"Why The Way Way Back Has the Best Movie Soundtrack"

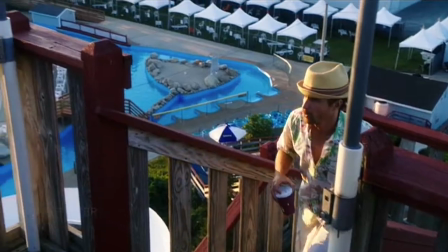And now, here's the scene I mentioned earlier, when Duncan and Owen are having their heart-to-heart.
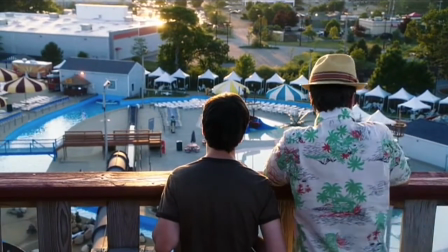Let's flash back to that verse from New Sensation and play it over this scene, where the teen lets out all of his built-up frustration.
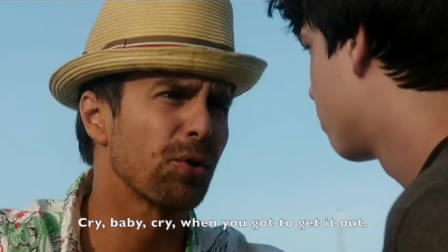Cry, baby, cry, when you got to get it out.
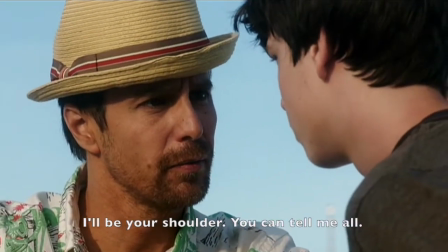I'll be your shoulder, you can tell me all. Don't keep it in you.
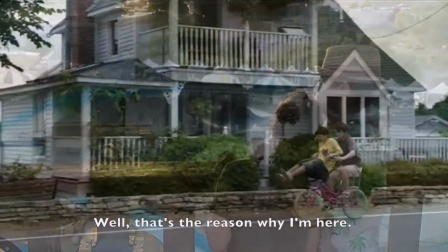Well, that's a reason why I'm here. All right.
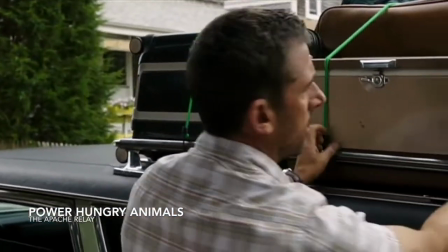We are good to go.
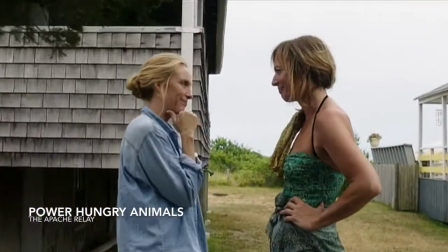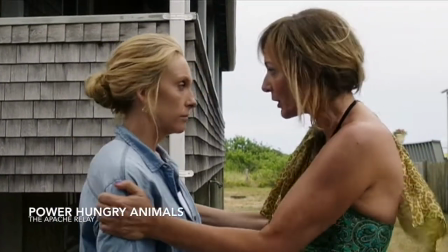Thank you. I think you were great. You are.
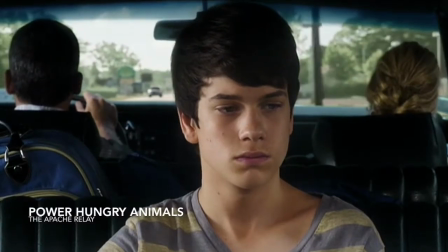Next on the soundtrack is Apache Relay's Power Hungry Animals,
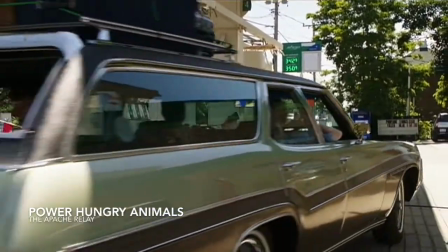starting off with that line about Duncan's youthful confusion about where to go in life, about everyone telling him what to do and he can't choose.
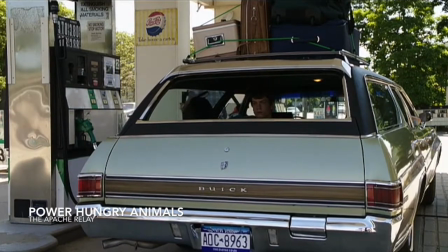The rest of the song is talking about breaking away from those societal norms and the pressures others put on us to be something that we're not.
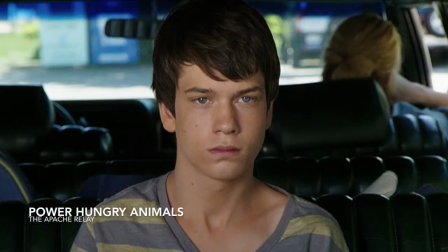But like the song says, souls cannot be fooled. And when Duncan realizes this, he acts on it.
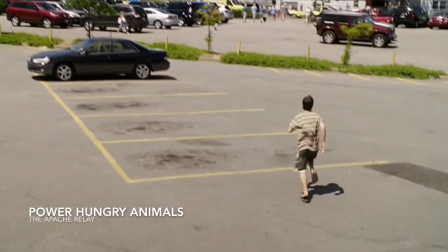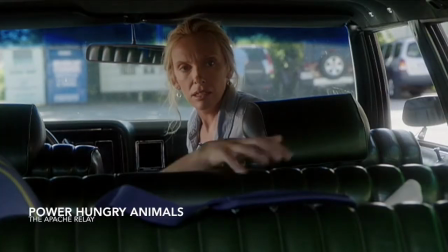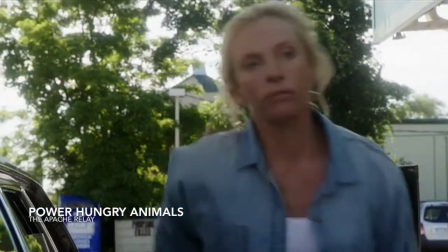Also, was I the only one who thought of Michael Scott yelling for Pam Beasley in this moment? Pam!
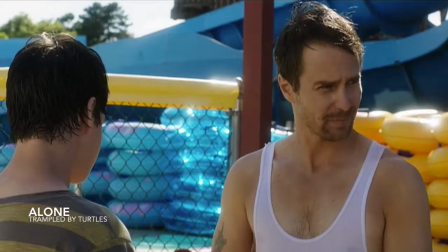The last song that plays before the credits is Alone by Trampled by Turtles. At first, it can apply to the time spent between Owen and Duncan, specifically Duncan,
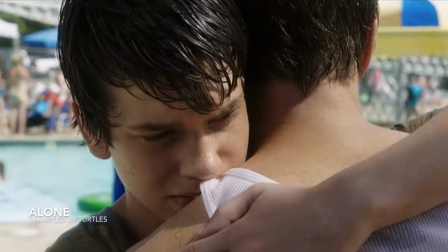who comes into the viewer's world alone and almost leaves it in the same way. But the kicker
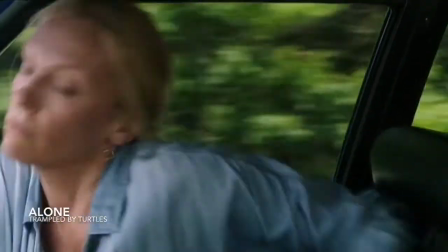is that this song is also perfect for the mother and child relationship between Pam and Duncan,
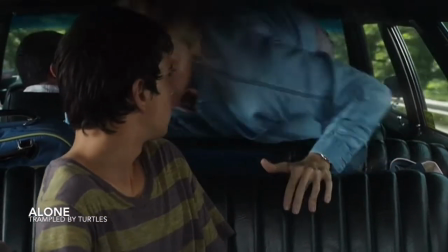both of whom learned that, with each other, they're not alone.
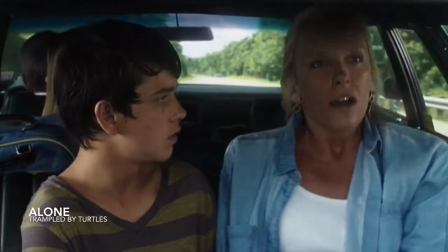And this is proven when Pam leaves Trent to reconcile with her son, proving that, in between, they're in this together.
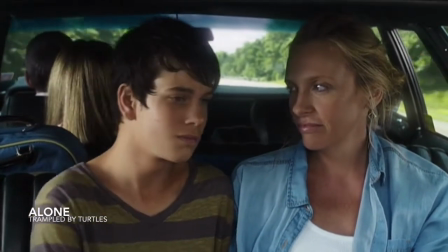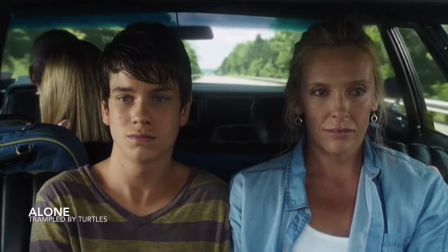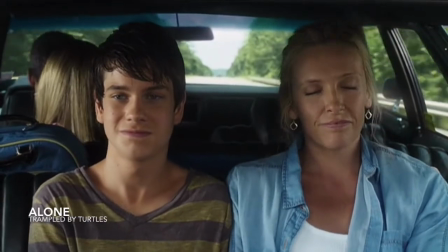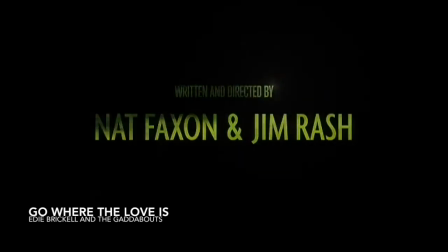Following the film's final shot of footage is another Edie Brickell song, Go Where the Love Is.
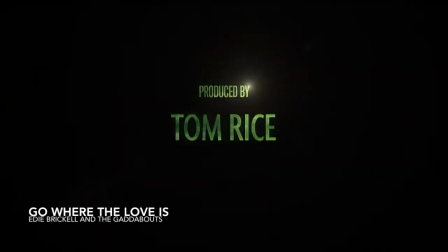It plays right after Pam abandons the place where love was false for her, and instead ventured to where the love was. Seems pretty appropriate if you ask me. With that, the story and its soundtrack are complete, yet both stay with me.
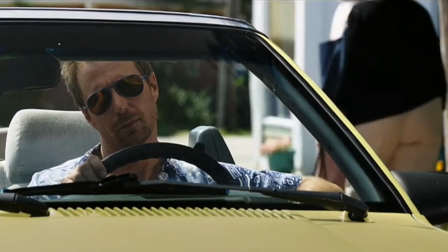They complement each other in such an intentionally intelligent way,
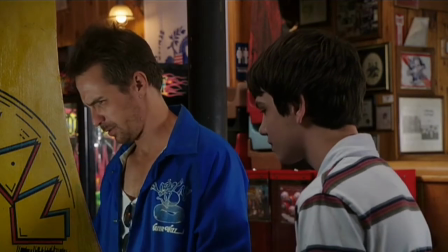and I think it's because of the tale that Rash and Faxon were able to tell with their screenplay the same way the soundtrack was with a careful selection of songs.
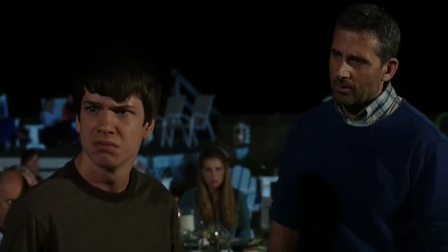Now sadly, The Way Way Back is anything but a world-renowned classic. It did just over 20 million at the box office and received no major awards or nominations.
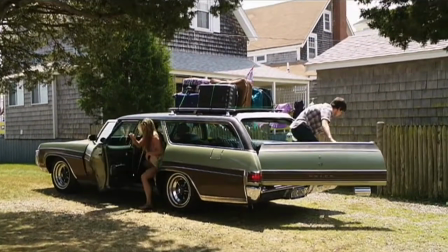That said, I hope that its soundtrack will continue to help it live on and find more home viewings.
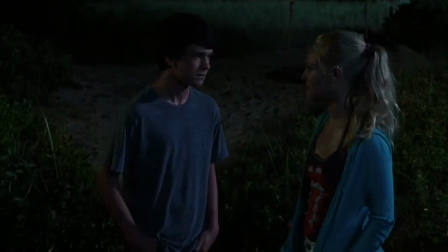Because The Way Way Back is the perfect example of how to do music in a movie. And how to do it right.
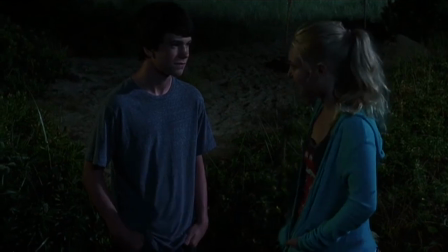Where the love is.